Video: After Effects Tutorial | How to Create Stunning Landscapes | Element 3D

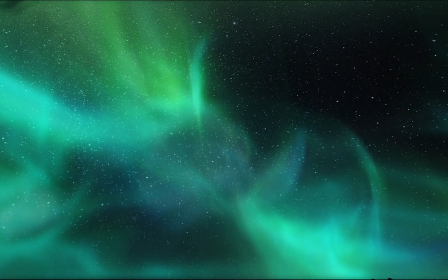Hey everybody, this is Francis Check with Video Realm Media,
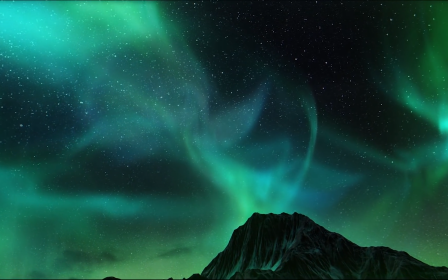and today I'm going to be showing you how to create this amazing scene inside of After Effects using Element 3D and Metal's new plugin,
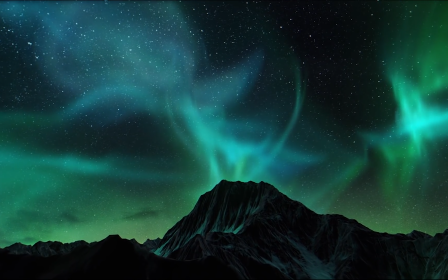Flux. As you can see, this is a very detailed scene with a lot of going on.
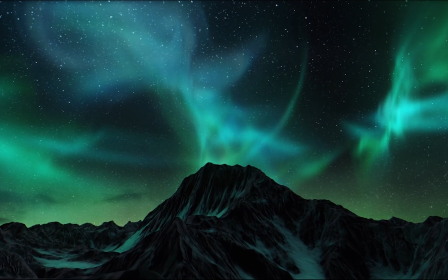First off, we have the mountains with the dynamic lighting, the aurora borealis is in the sky animated, and even some shooting stars that are passing by in the sky.
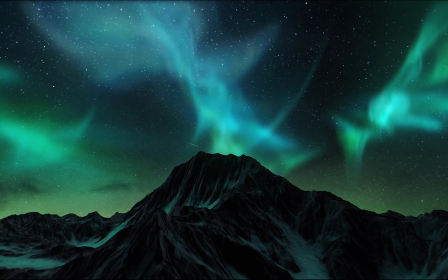All of this combined goes for a very dynamic and complex scene. So let's jump into After Effects and I'll show you how it's done.
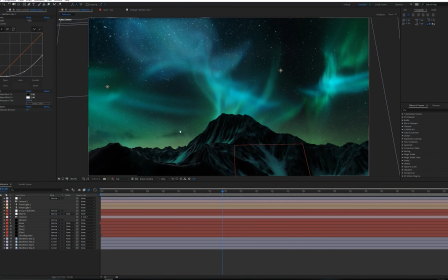Alright, so we're in After Effects, and the first thing that we'll want to do is create a new composition. So let's go up here and go to Composition, New Composition, and we'll label this as Flux Aurora Borealis, and 1920 by 1080 is fine, and the frame rate is 24, and that's also fine.
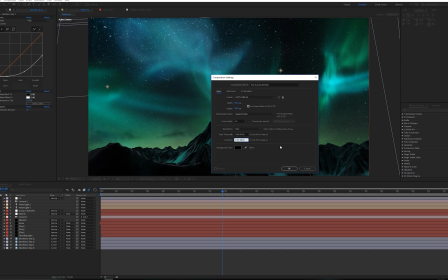Let's go ahead and put this to maybe 15 seconds, and we'll hit OK.
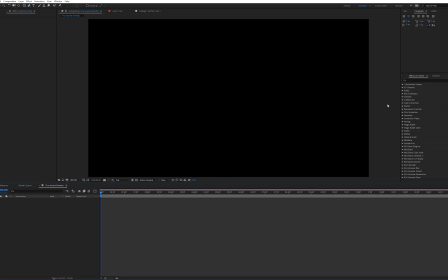Alright, so we're in our new composition, and first let's go ahead and add in our mountains so we can add some camera movement, and that way we have a good idea where we should put the aurora borealis.
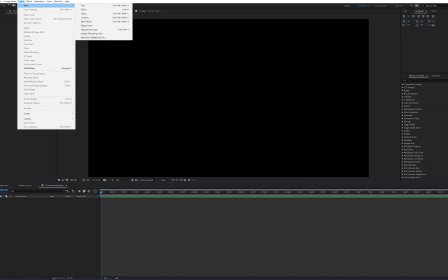So let's go ahead and go up to Layer, New, Solid. We'll bring this down.
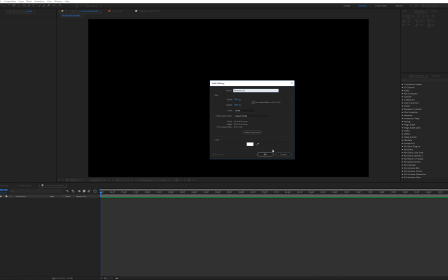We'll go ahead and label this as Element 3D. Alright, and let's go ahead and hit OK. And we'll go ahead and go over to our Effects and Presets folder, and we'll just search for Element.
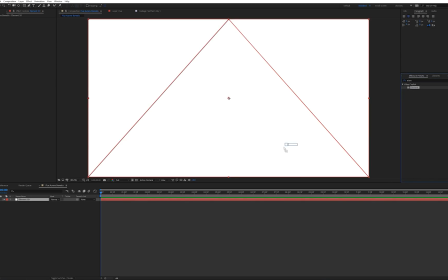And there it is. We'll drag this on our Element 3D layer, and go to the Scene Setup.
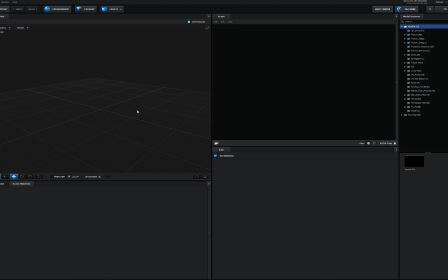Alright, so we're here in Element 3D now, and I'm going to be using my new 3D model pack for Element 3D and other 3D software called Terrascape. Terrascape is a 3D model pack that has a large variety of terrains for any kind of render you may be making, from snowy mountains to desert dunes.
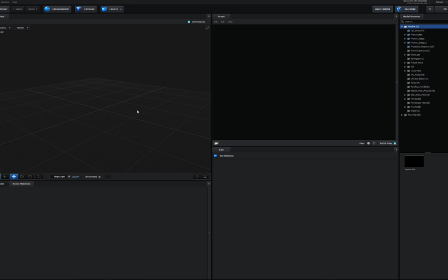But today, we're going to be using a snowy mountain for this scene. So I've loaded up a snowy mountain here.
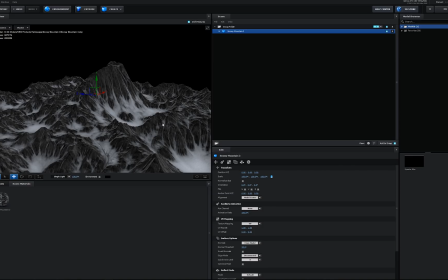This one is Snowy Mountain 3 from Terrascape. And everything's pretty good as far as the default settings.
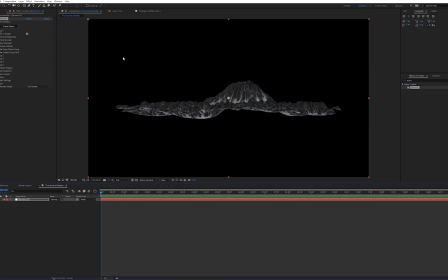We have our scale set to 100. So let's go ahead and hit OK. Alright, so our model is loaded up, and the next thing that we want to do is create a new camera.
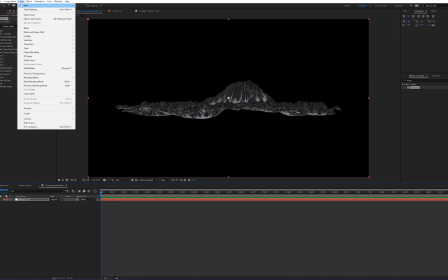So let's go up to Layer, New, Camera.
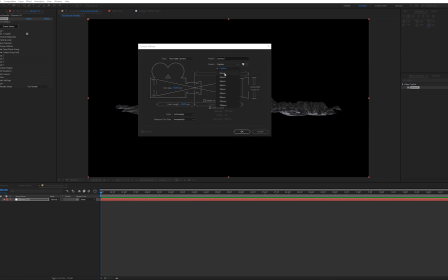And for the preset, let's go ahead and choose a 15mm camera since we want the camera to have a very wide angle on the scene.
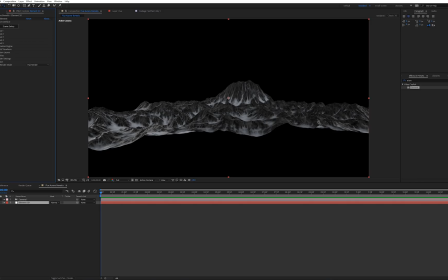And let's go ahead and hit OK. Okay, so next let's go into our Group 1 settings into Element 3D, go over to our Group Utilities, and create a new group null. So we will want our mountain to be quite a bit bigger. So let's hit S on our keyboard while selecting the Group 1 null.
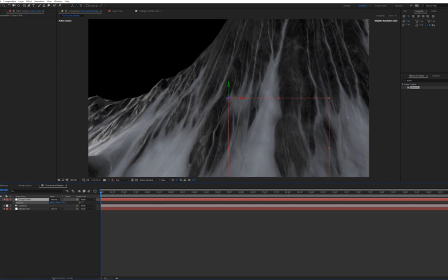And let's go ahead and set this to 800%. And not to worry, this will be a little large, but we'll just scoot this back on the Z-axis using the Group 1 null.
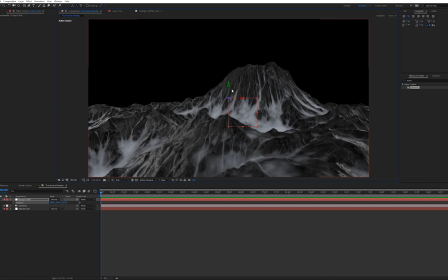It looks like right about here should work. Alright, so now we're going to rotate our mountain to get that perfect angle. So let's go ahead and hit W on our keyboard, go to the green arrow here, and let's just rotate this maybe like right about here.
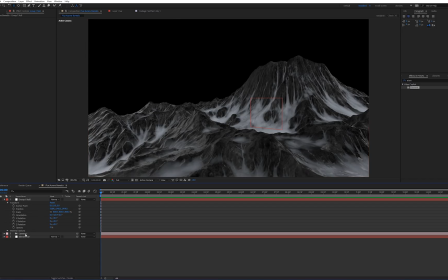Alright, that looks pretty good. So next, let's go ahead and grab our camera here, and we can go into our transform settings, and let's go ahead and keyframe our point of interest, position, and orientation.
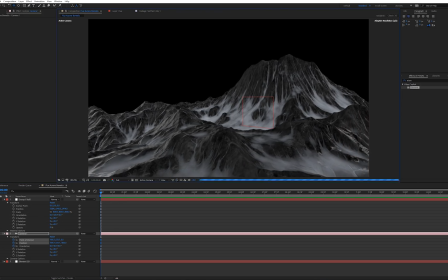And let's just get our first look of the frame here so we can back the camera up a little bit,
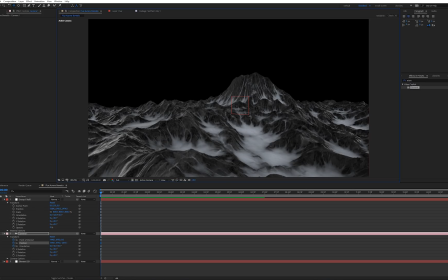quite a lot actually, and move this down. We'll move this over.
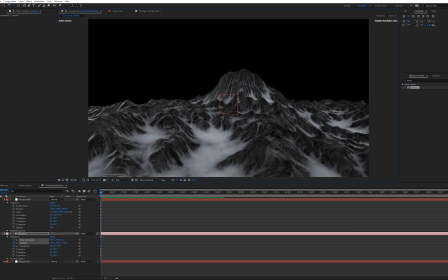We zoom in a little bit more. Basically, whichever view looks best for you.
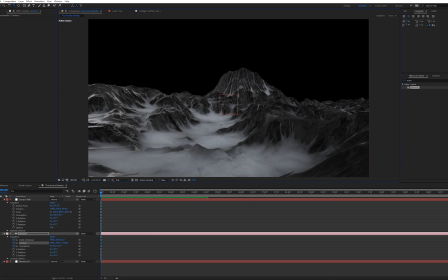It's really a lot of tweaking and finessing, trying to just get that perfect angle.
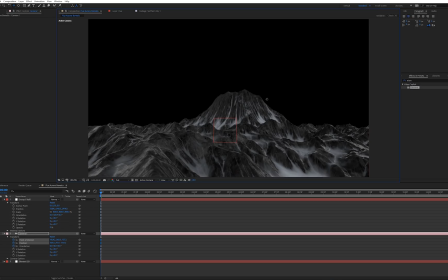Alright, so after a little bit of tweaking, it looks like this is probably the best angle right here. If you're going to go for maybe a little bit more of a realistic approach, the best way to think of creating these kind of scenes is try to think of it as a real world scenario.
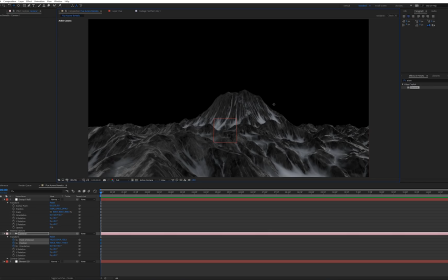Like, how would they get this shot? So if you're maybe flying a drone, you wouldn't be flying super high. So I'm trying to get pretty close to these mountains right here, but not too close. So I'm estimating like maybe somewhere right around here would probably work.
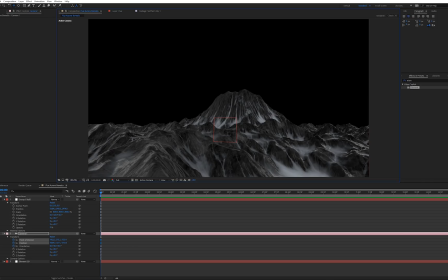So we're going to stick with this. So now that we have our first keyframes in place, we're going to go and scoot forward in time to the 15-second mark.
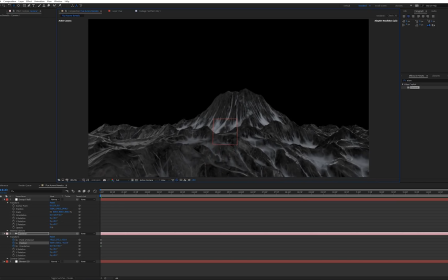And we're going to push the camera in just a little bit. Maybe, let's just say right about here. It's going to be pretty quick. We'll go ahead and move the camera down just a little bit more. So now if we play this back, you can kind of see how we're just flying through the scene.
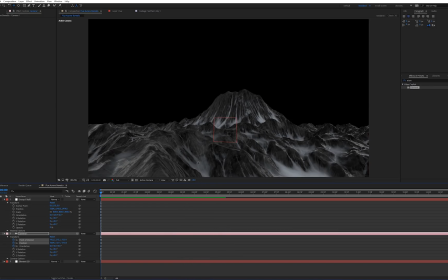Something else that helps sell the scene, if it's not overdone, is just a little bit of camera wobble. So we'll go into our orientation settings. Well, clicking Alt and clicking on the stopwatch can bring up this little menu right here.
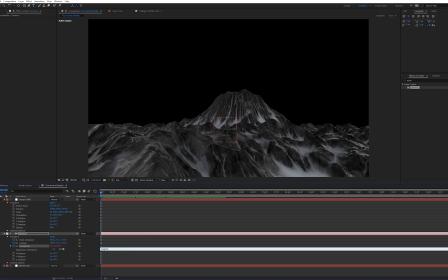And we can type in the expression wiggle, parentheses, 0.5, comma, 0.5, in parentheses.
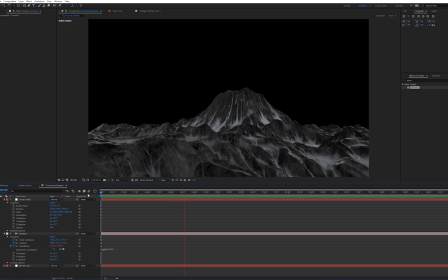And when we play this back, you can see how we have this very slight camera wobble. And it helps just add a little bit more realism to it. It's a little bit easier to see if I scrub through.
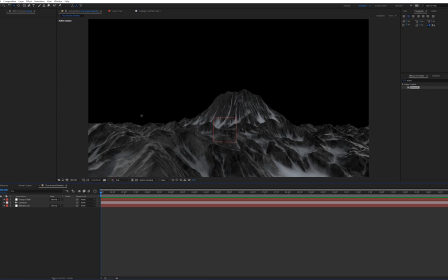You can just kind of see it, just barely there. So we have a general idea of where we are going to be putting the aurora borealis in the scene. So maybe one off to the left, one in the center, and then one off to the right. So let's go ahead and light our mountain with some dynamic lighting to match the aurora borealis.
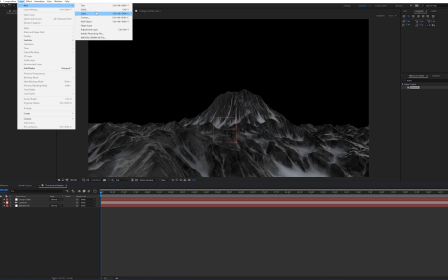So let's go ahead and go up to Layer, New, Light. And we're going to want this to be a point light.
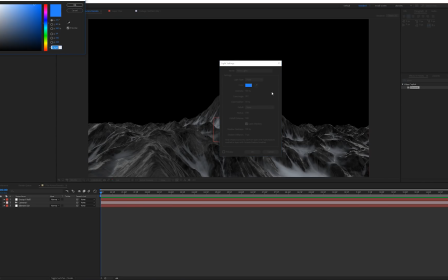So the first light, let's go ahead and change to maybe a green color. And let's move the intensity up to 600. And then our diffusion, let's turn that up to 2750.
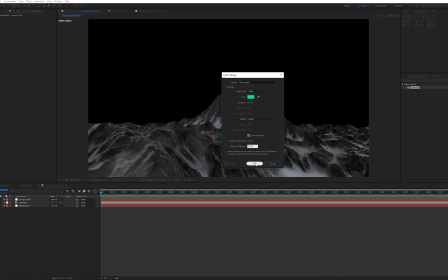And hit OK. And now it's going to be a little bright, but that's okay.
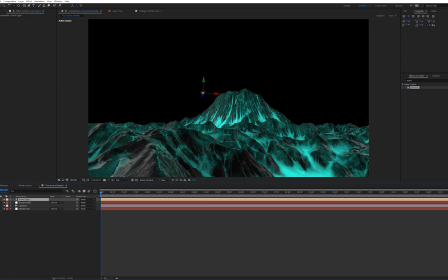We're going to position this light correctly in the scene to where it won't be so intense. Besides positioning the light in a different area to get the light to be not as intense, we can go into our Element 3D settings, Render settings, Lighting, and then we can turn this light fall off to
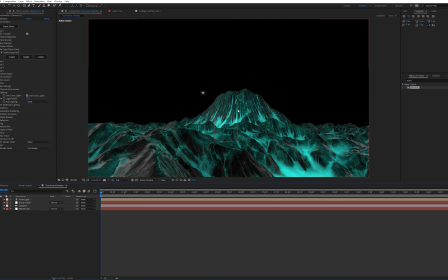0.27. This will just help to make the light look a little bit more realistic and a little bit more natural. So let's move our first light into place. So we can move this over a little bit this way.
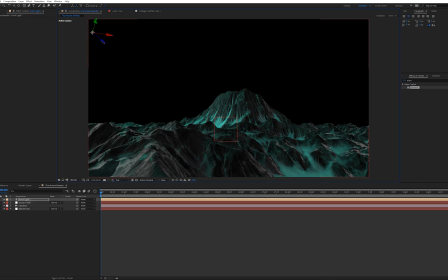And this is also one of those things that just takes a little bit of tweaking to get it perfect.
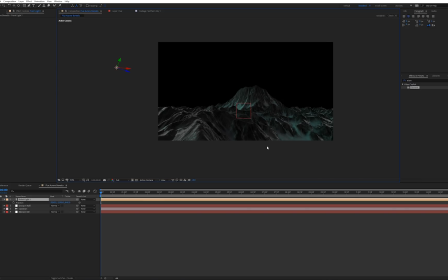And now to make this light animated, we're also going to be using that wiggle property that we used for the camera. But this time, we're going to go over to the position of the light, hold down Alt and click the stopwatch, and we're going to type in wiggle, parentheses,
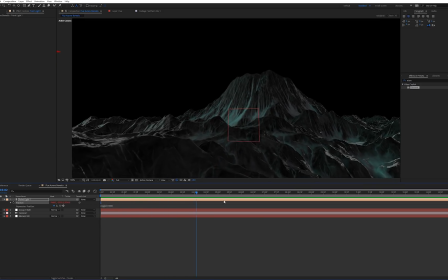1,1000, end parentheses. So now if we scrub through the timeline, you can kind of see how there's this slight flicker on the mountain.
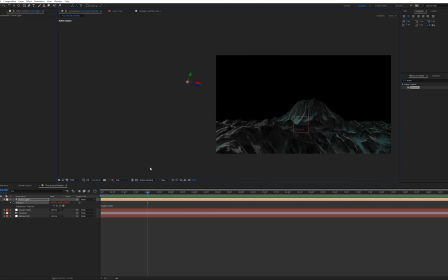And that's due to this light right over here that we just created to moving around and just kind of creating this crazy path, but that's exactly what we want in this case.
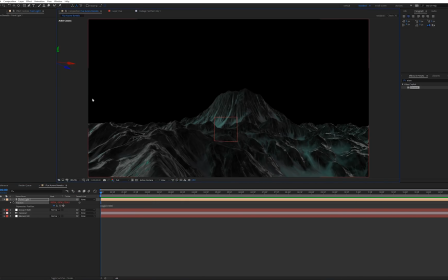And so we'll need to create one more light that's more of a blue color since we're going to be creating this aurora borealis as a green and blue color. So let's go ahead and duplicate our point light number 1. And there we go. And let's go ahead and just move it over here so kind of get a perspective. So we'll want to place this one just on the other side.
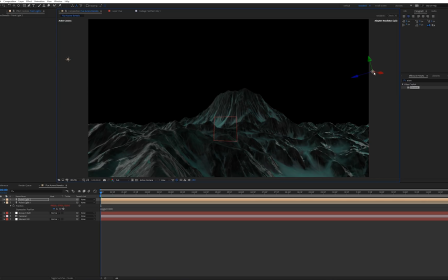We don't want it to be too intense. So let's say right about there. All right, now that we have our other light there, let's go ahead and change the color just to be a little bit more blue. So let's go ahead and maybe right about there. We can also bring the intensity of this light up a little bit.
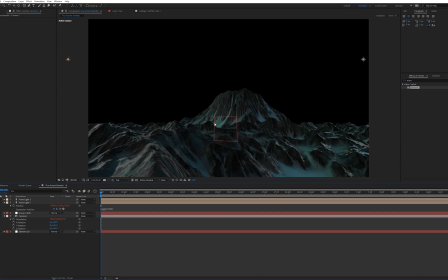So let's say right about there. All right, so next let's go ahead and add a little bit more camera animation. So in our camera settings, let's go ahead and go to our orientation. If you don't see this menu, just hit R on your keyboard. So at orientation, and let's maybe go to the 11-second mark in your timeline, and we'll go and add a keyframe.
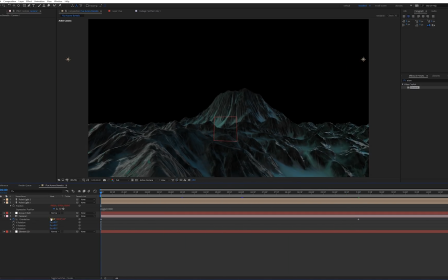We'll go back to the very beginning, and we're just gonna rotate our camera up and off to the side a little bit.
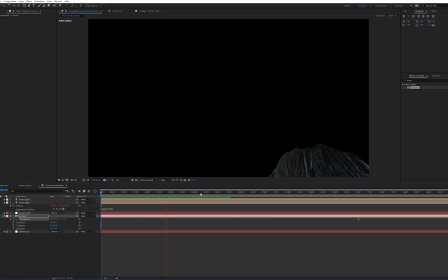So let's say right there. So we play this back. You can kind of see what this animation is looking like.